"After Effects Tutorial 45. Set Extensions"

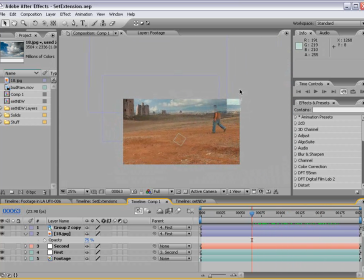Now we have a couple of problems, as you may have seen in the past, with our sky element, and so what we're going to do is select the layer, and we're going to come up to the rectangular mask tool,
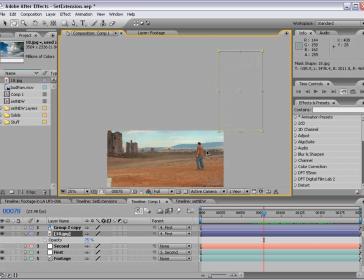and we're going to draw a mask around the clouds. And then if you hit M, it brings up the mask, and we'll set it to subtract. And then we hit MM twice, that brings up all the mask properties.
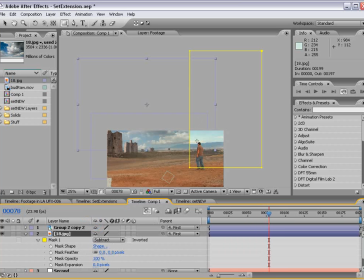And we want to turn the feathering up for this mask so it blends
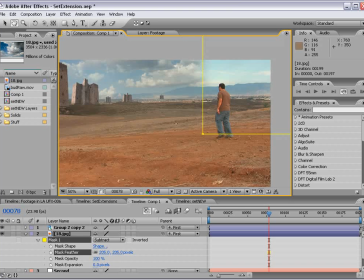with the, with the background a little bit better. So we'll just kind of turn this up.
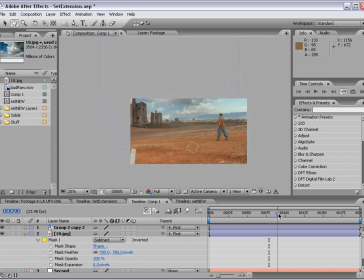That looks pretty good. And then again, we want to take another mask, a rectangular mask tool, and just draw one across the bottom.
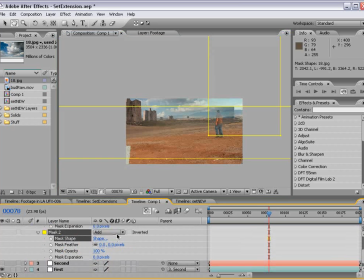Hit MM and set the second mask to subtract, and turn the feathering up as well. And this way it sort of blends with the background a little bit nicer.
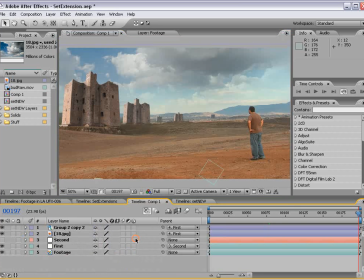All right, not a lot of room here for 720p footage.
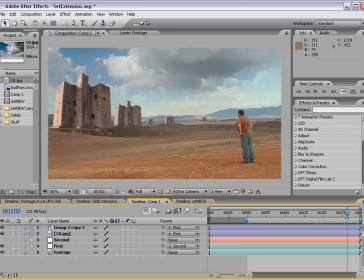Now, there's a couple things I want to talk about with this particular shot, and that is, you can see we pan up from the ground, and you'll notice that the shot is a little bit shaky. And it's purposely shaky so that you have a more realistic feel.
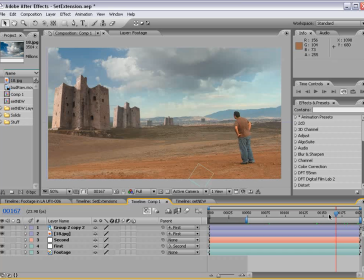Because when you add CG elements, if it's a perfect linear pan that you do in the computer, it looks a little fake. So having a little bit of shake adds to the effect. And it's also important that the cameraman, or myself in this case,
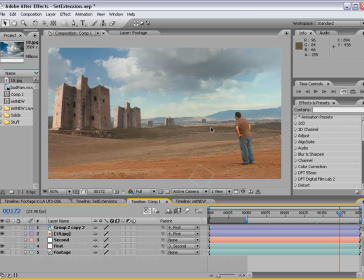stands in one spot and simply pans the camera around, and that way the motion tracking will all work properly. Another thing that's important about this composition is that he's in the foreground.
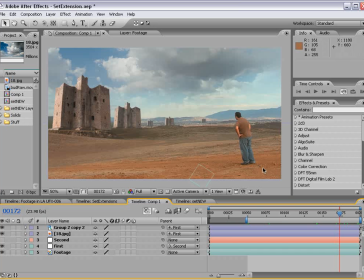These elements are in the background. Now, because we can see he's a person, for the most part, we can tell how big he is. Now, comparatively, things in the background and things off in the distance have their own size as well.
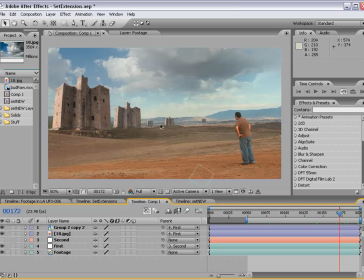And relative to the person in the foreground, we can distinguish how large those elements actually are. So in this case, these look like huge castles. Not that castles wouldn't be huge, but that's important when you're doing a composition, is to kind of think about those type of things.
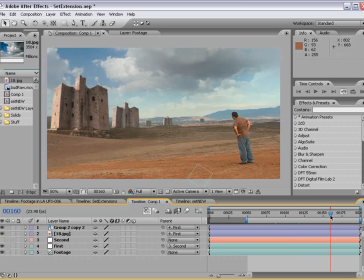You want to try to balance it out, think about the rule of thirds. The other thing is to be careful with your shot. So in this case, it works perfectly for adding in this extension because it doesn't interfere with our character. Now, if this element were to be behind him, we may have to do some roto work,
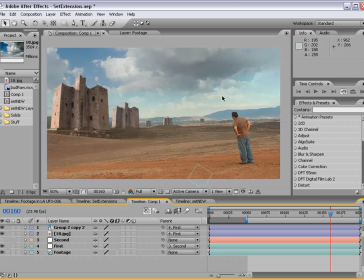or maybe we want to have a green screen on the set that we could use to kind of pull him out. But the idea with set extensions is to have a real set. So whether it's a small room that you make look larger, or this big open area, you want to have something real that the character is on.
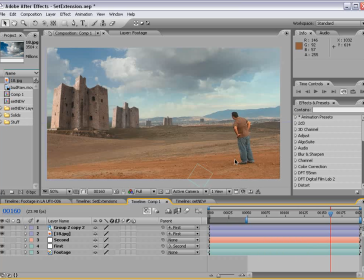And that way, when you add in CG elements, the audience believes it a lot more because so much of it looks realistic. So it's part of sort of selling it. You want to mix your CG in with your live action stuff as well.
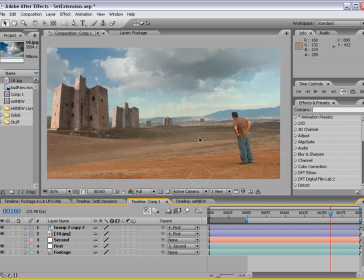So, all right, let's get on to maybe some color correction. So I'm going to create a new adjustment layer.
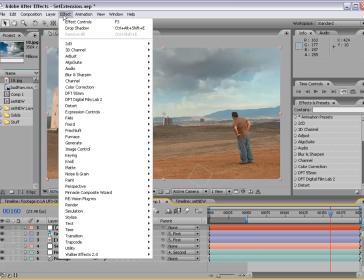And this is classic stuff. We're going to do effect, color correction, curves.
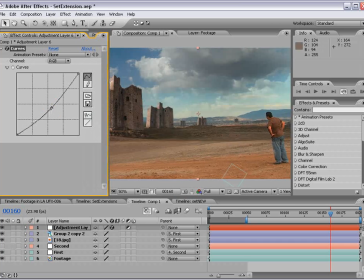And I have no space to work with, but that's okay. And we're going to just bring the darkness down, or the gamma down there.
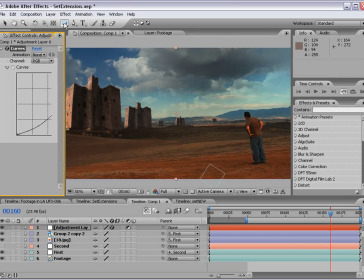And then we'll take the elliptical mask tool, double click, adds a nice mask.